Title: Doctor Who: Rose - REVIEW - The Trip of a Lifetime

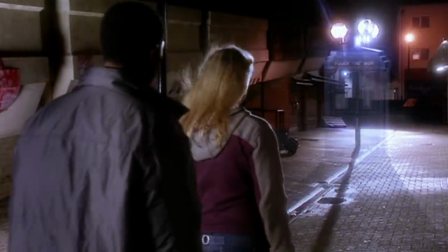1004s
Also, I don't begrudge rose for leaving mickey stood in the street when she gets an invite into the tardis but
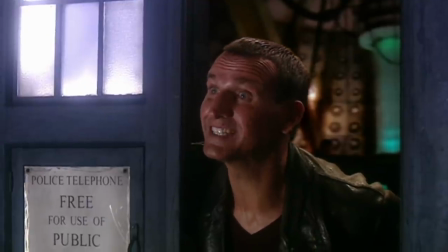1011s
by the way did i mention it also travels in time thanks
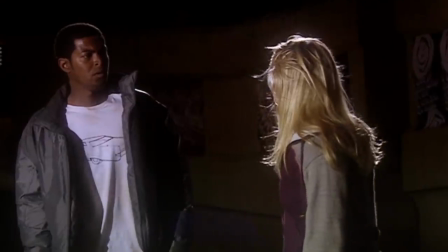1020s thanks for what exactly
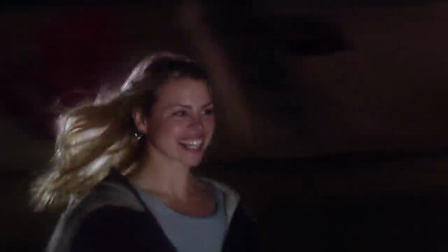1026s
like that's just cold i imagine there's an alternative ending floating out there like some sort of parody
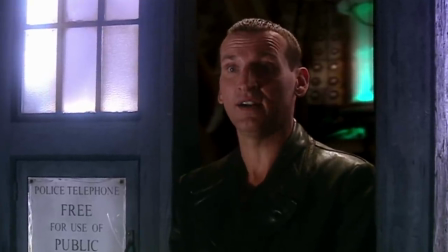1033s
where rose says that to mickey steps into the tardis and then the tardis malfunctions and stops working,
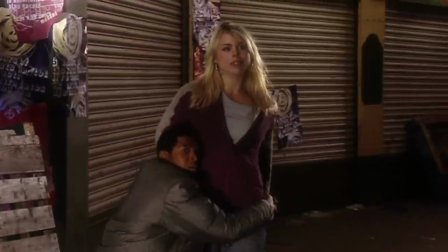1039s
so Rose now has to just deal with what she just said to him. Like I said, I get it, but I don't like it.
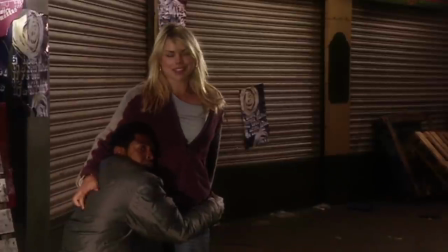1046s
Am I alone in this? You know, please let me know in the comment section what you think of this stuff.
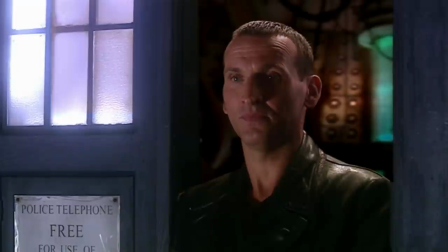1051s
In fact, you know, just leave a comment anyway, it appeases the YouTube algorithm.
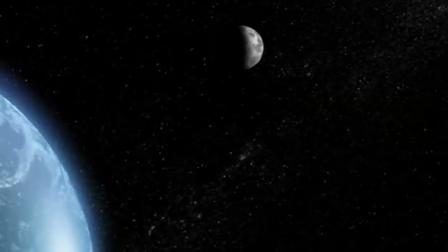1055s
But let's talk about possibly the most drastic change from the classic series to the new, the production.
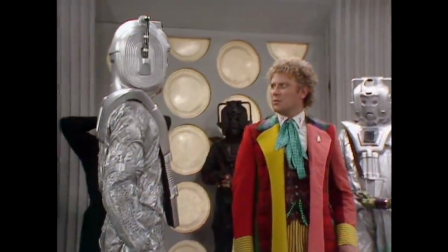1062s
Gone are the days of cheap TV shows where you could put two or three cameras in a space and almost
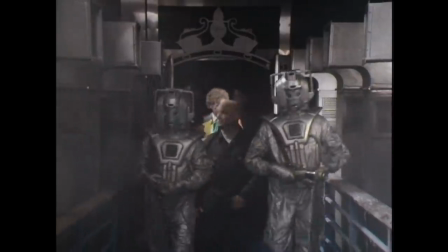1067s
record a stage play before moving to a soundstage or a location for more specific shots.
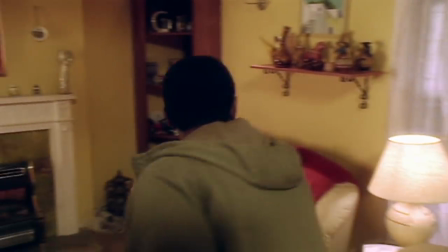1073s
No, the way dramas were made and produced had drastically changed in the 21st century,
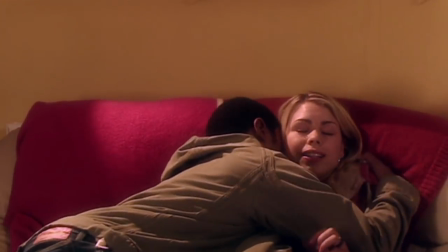1078s
and Rose reflects this change with a much more dynamic visual style.
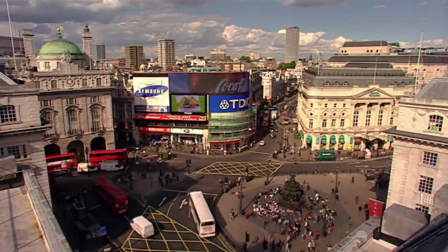1083s
Fast motion when we look at London, a near-constant musical score,
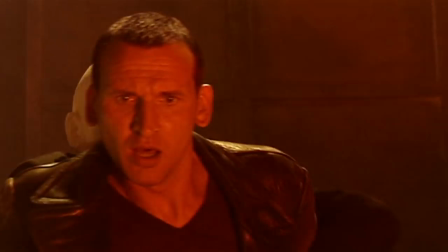1087s
honest-to-God atmosphere, and attention to detail when it comes to lighting, etc.
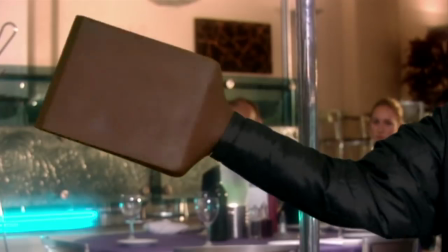1094s
The production isn't perfect, though. Not all of the special effects hold up, the sound mixing is all over the place, though that could be because of my Blu-ray.
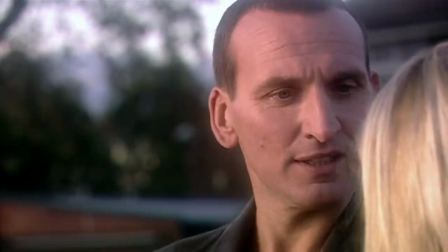1102s
I don't know, I can barely hear the Doctor talking during his pivotal speech to Rose.
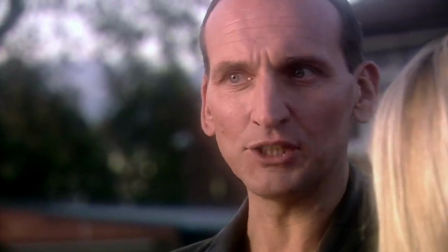1107s The ground beneath our feet is spinning at a thousand miles an hour,
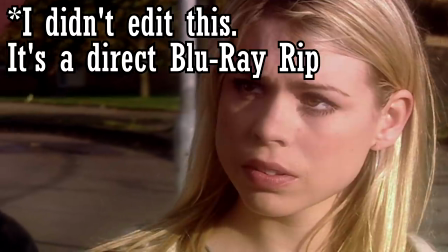1111s and the entire planet is hurtling around the sun at 67,000 miles an hour, and I can feel it.
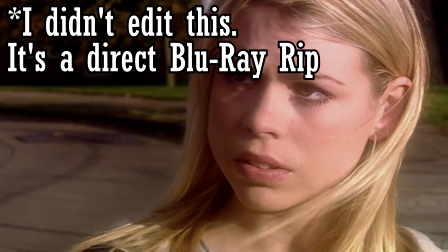1117s
We're falling through space you and me clinging to the skin of this tiny little world and if we let go the background extras in the pizza
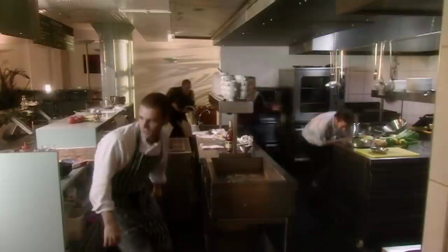1125s
restaurant really don't seem to react to auton mickey destroying the place and you can see rose yelling in this shot but there's no audio and did this
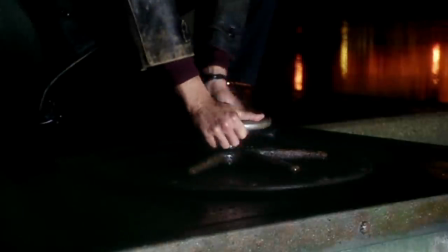1133s
shot of the doctor twisting the hatch mechanism to the nesting's lair really
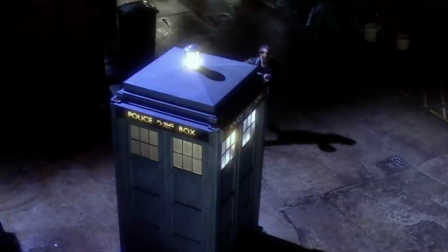1138s
need this many cuts however the production comes together where it counts
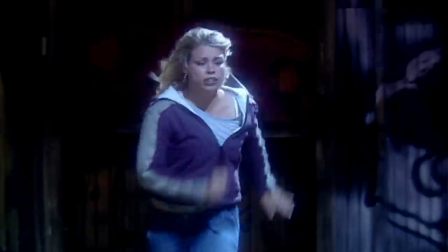1142s
the most and i can forgive all of the above cut corners if it means we could get a
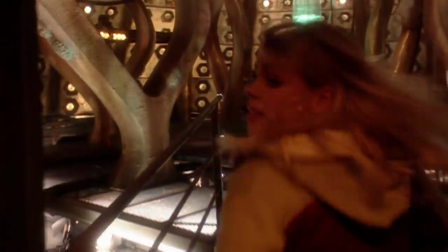1147s
set as incredible as the massive coral TARDIS interior.
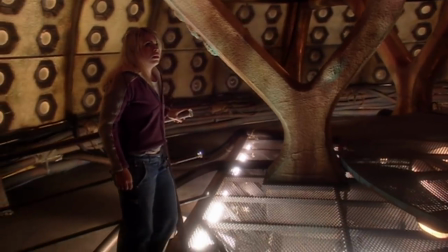1152s
It might not be as large a space as the TV movie interior, but it feels like a space which is more economically filled and with more intent.
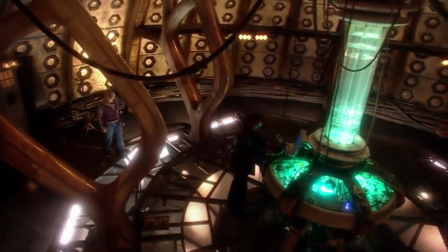1161s
I love the layers and the circles within circles, which naturally draws your gaze to the central column.
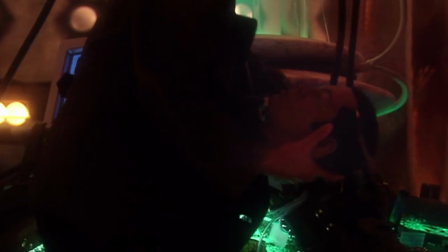1168s
This TARDIS is now looked back on as a bit, quote, grunge,
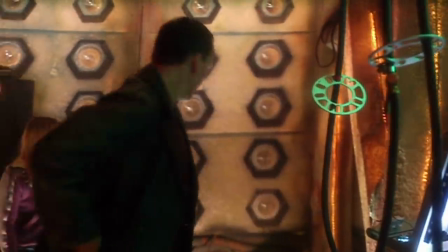1171s
but I think the low lighting and the hazy visuals is a deliberate contrast to the pure white over-lit TARDIS of the classic series.
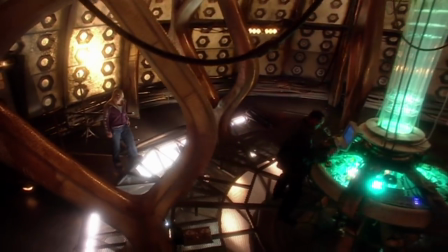1180s
I love this interior.
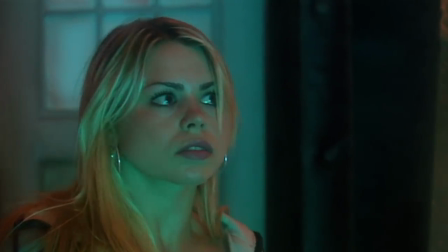1182s
The reveal is perfect as well, where Rose catches a glimpse inside that is unseen to the audience before she runs around the exterior to double-check,
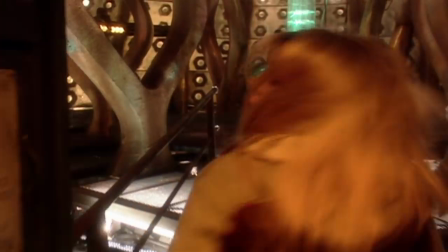1190s
and then runs back inside, and the audience are finally treated to this alien,
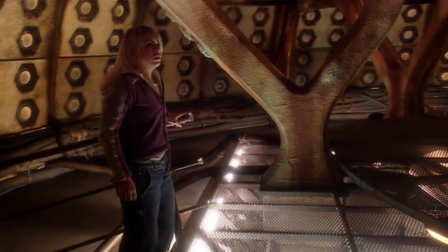1195s
impossible space. Due to the nature of the classic series, Doctor Who simply has never had to do a TARDIS interior reveal since 1963.
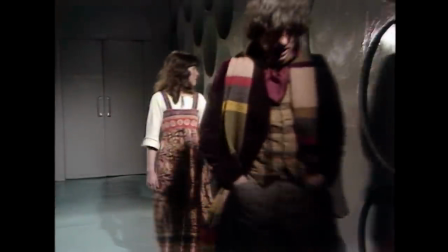1204s
Its dimensions are just assumed and accepted by the supporting cast to the point of banality.
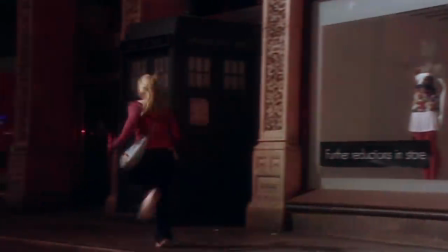1211s
But now, for a new audience in 2005,
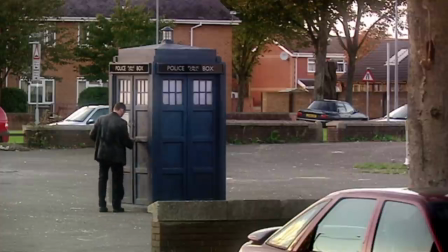1214s
you only get one chance to make a first impression and to establish the TARDIS, and it did it perfectly.